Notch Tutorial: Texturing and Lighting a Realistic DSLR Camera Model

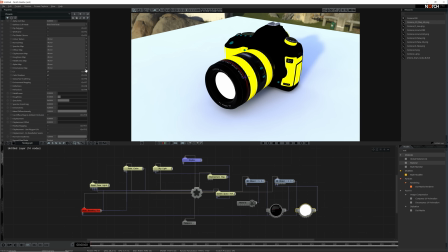8:31 So obviously the lens is transparent, so we go up to opaque and make this an alpha blended material.
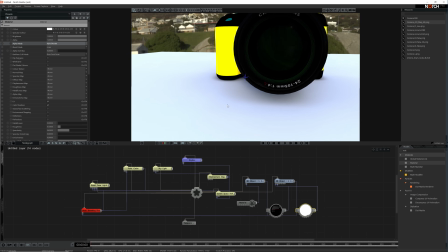8:41 Immediately you can see that it's gone transparent, but there are no reflections.
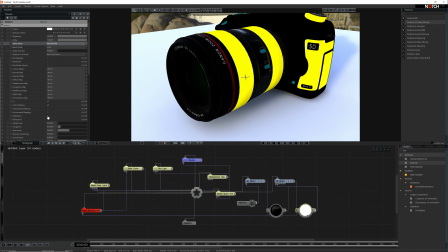8:46 So we want to add some reflections to this.
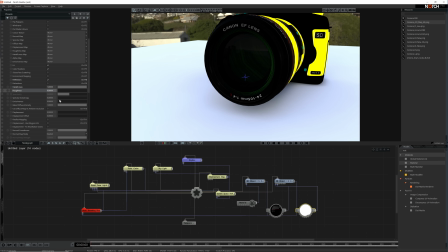8:53 We'll make it full metal, turn down the roughness to zero, and now we want to increase the specular. So at the moment it's 0.4. We would like to increase this to way beyond that, probably 20, maybe even more than that, 50.
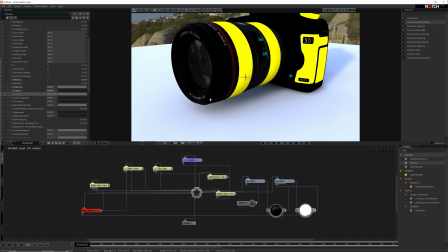9:13 You can see the reflections now starting to work on the lens.
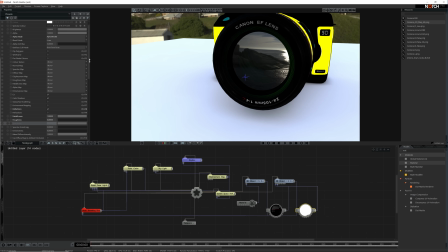9:20 I'm also going to turn down the amount of alpha in the actual object so that we can see through it. So I'm going to put that on about 0.7.
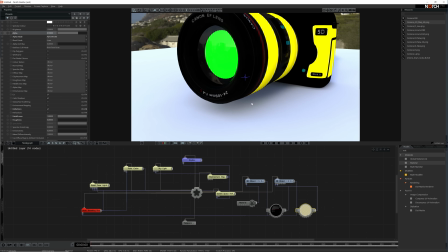9:32 Now you can see through it, but it's also toned the reflection down slightly. So I am going to increase the specular to accommodate for that.
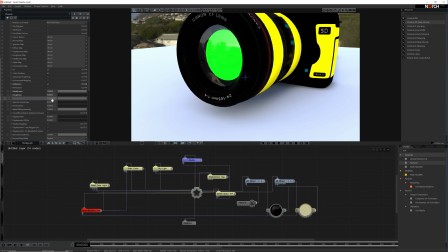9:46 I'll probably try 100. Yep, that seems to be working nicely.
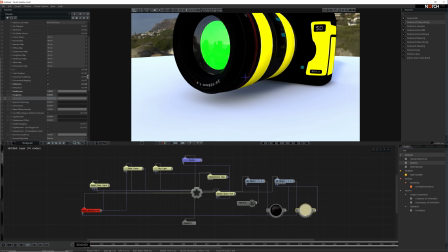9:52 I'm going to add a bit of rim lighting to that just to pop it out around the edges. So I'm going to enable rim lighting. And here's the rim lighting color. I'm
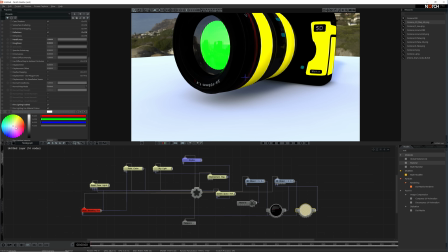10:10 I'm going to make that a sort of dark green color. I'll do and just darken it down slightly.
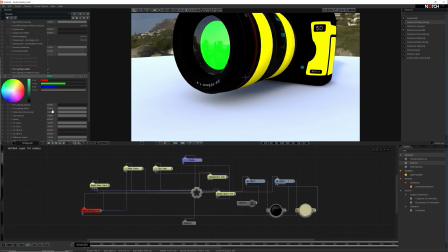10:28 So I want the fall off on this rim lighting to be quite high. I want the intensity of this rim lighting to be quite high, so I want that around 10.
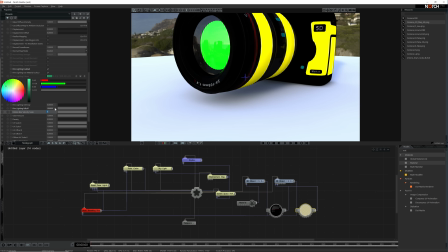And I want the fall off to be quite sharp to give you a nice edge to it, say maybe 15.
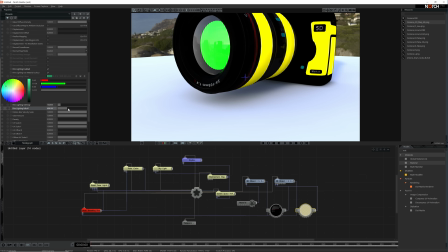10:58 See, if I do that, you can see the rim light coming in. So I'm going to reduce it right down. That's probably quite good there.
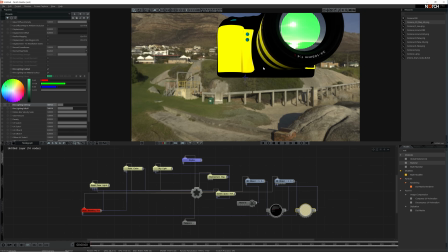11:14 So, got some nice reflections on the lens.
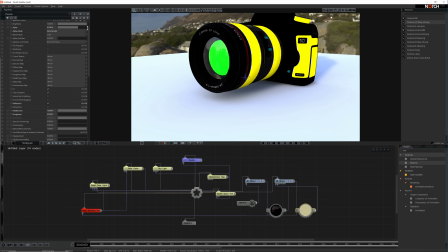11:21 I think I also want to change the color of the lens slightly. At the moment, it's white. I'm going to turn that to green as well, just to get that sort of authentic look. It's going to be a sort of bluey green color. I'll speed this part of the video up just so that I can get the reflections on the front lens working properly.
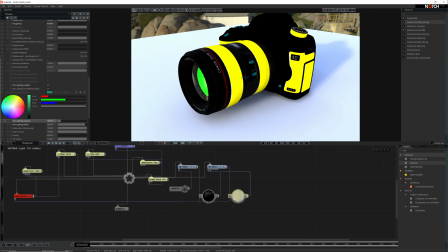11:42 I'm going to do the same with the inner lens. Now, the quickest way to do something like this is just to copy and paste the first material. It saves you redoing it. It will keep a lot of the parameters there, and then it's just a case of changing the colors so that they work better.
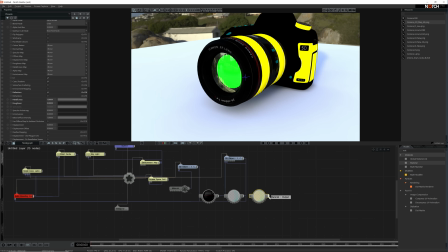12:02 I think I'm going to make this a sort of purpley dark blue color. So hook your new material up to your slot.
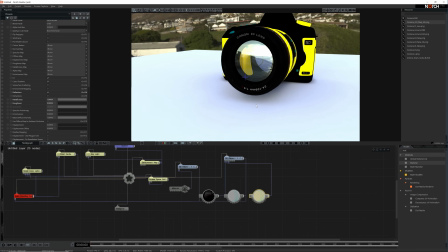12:20 You can see immediately that it's transparent, and you can see right through your objects.
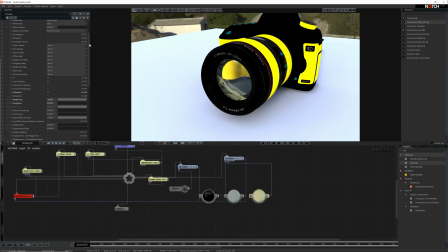12:26 Now this lens doesn't need to be transparent, so I'm going to make it opaque.
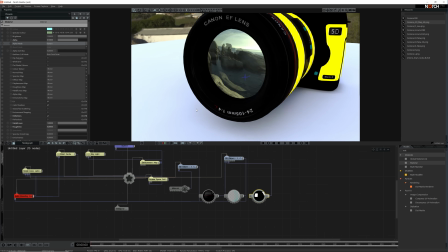12:36 But I want it to stand out from the other lens, so I'm going to make it a slightly different color.